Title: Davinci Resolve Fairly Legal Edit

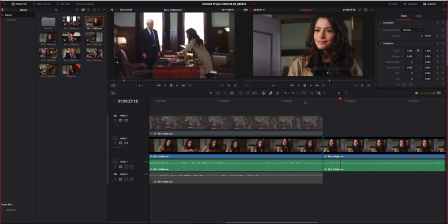[4:08]
You want to avoid this. The only reason why you would want this, because you want to cut some time, you want to use it as an effect. We use this on purpose, but when you create a mistake like this, it's a big deal because, again, the invisible seamless edit disappears.
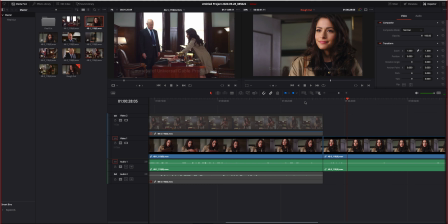[4:25] It's on the schedule for tomorrow.
Okay, so how do we fix something like this? Then don't use the same framing of the same subject. So do something where you would use a medium close-up or even a cowboy shot.
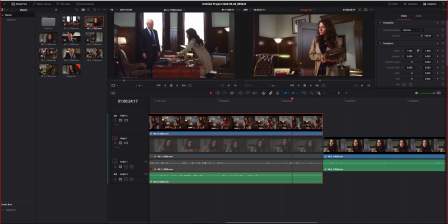[4:38]
I think it's close to a cowboy shot because that's the waistline right there. Okay, so from, let's say, a medium close-up, a medium shot to a medium, eliminates that jump look. Okay, again, let's watch that again.
Yes, sir. I will get on this. It's on the schedule for tomorrow. Versus
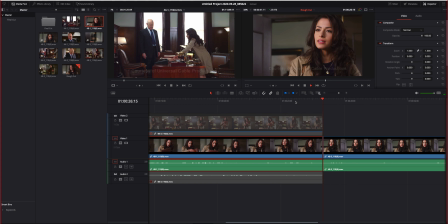[5:01] Well, I will get right on this. It's on the schedule.
All right, so there's that glitch, okay? So your job for your next homework is to put this together seamlessly, meaning no visual jump cuts and
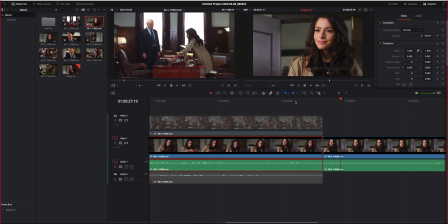[5:17]
no audio pop or jump cuts on the audio, okay? So if you watch all the video footage, you'll notice one of them will be different, okay? It will be this shot right here, okay? It's a two shot.
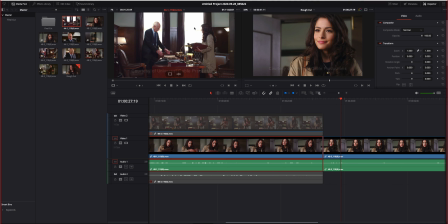[5:32]
It's overexposed. They didn't really care about the window. And if I play this, hopefully you can listen to the audio.
Always is with them. This is the evidence, the motions, and other detritus of justice that they have filed over the years,
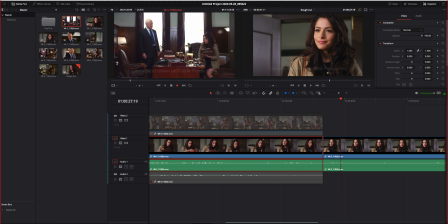[5:51] chronicling a litany of petty complaints that have made their way into my courtroom. Their parking space dispute will not join them. Okay. I will get on this. It's on the schedule for tomorrow, 9 a.m.
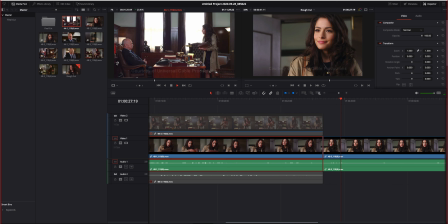[6:07] What? 9 a.m. No, sir. No, you can't do that. Tomorrow morning. Yes, no, I can. No. Wait. Hold on. Wait. Say 9 a.m. 9 a.m. What?
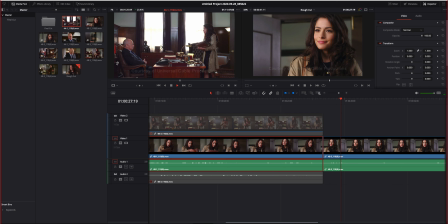[6:23] 9 a.m. Judge. I mean, obviously they're playing out some relationship mess through the courts. You can't give me 1 day to fix this. Yes, I can. No, you can't.
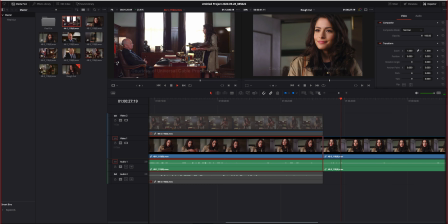[6:37] Tomorrow morning, 2 miles offshore, I'm having a ceremony for my dad. I'm scattering his ashes at sea. I have a permit from the Coast Guard. Your dad was a great man. Thank you. So can I have more time? No. Oh, come on. You can do this, probably.
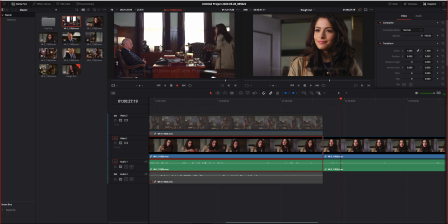[6:55] Well, if I can't, you can't throw me in jail. You keep telling yourself that.
All right, I know it's going to be hard to kind of see that in real time, jumpy or choppy, but if you observe this video, it's quite unique compared to the other ones.
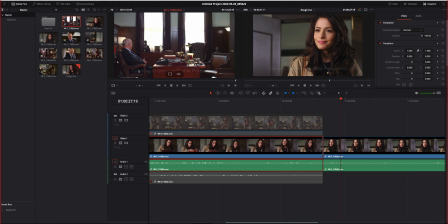[7:15]
First, the audio is strong on the judge, the male actor right here, okay? And then the audio for our paralegal right here is fairly soft, okay? So that means they didn't even bother pointing the mic on her when she's talking.
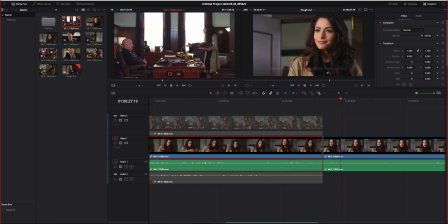[7:33]
But it's just enough for us to hear what she's saying. The other weird stuff here is that around here, she made a mistake and asked the actor to repeat his line, 9 a.m.
Wait, hold on. Wait, say 9 a.m. again. 9 a.m.
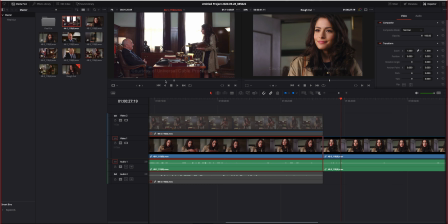[7:50] What?
All right, so she messed up her lines, but no one yelled cut. All right, it just kept going and going. All right, so because this shot right here is what you call a sequence shot or a master shot, okay? A master shot is the uninterrupted single take of the entire scene.
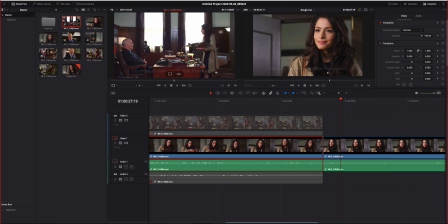[8:10]
So if someone in production really likes the editorial, they give you these shots.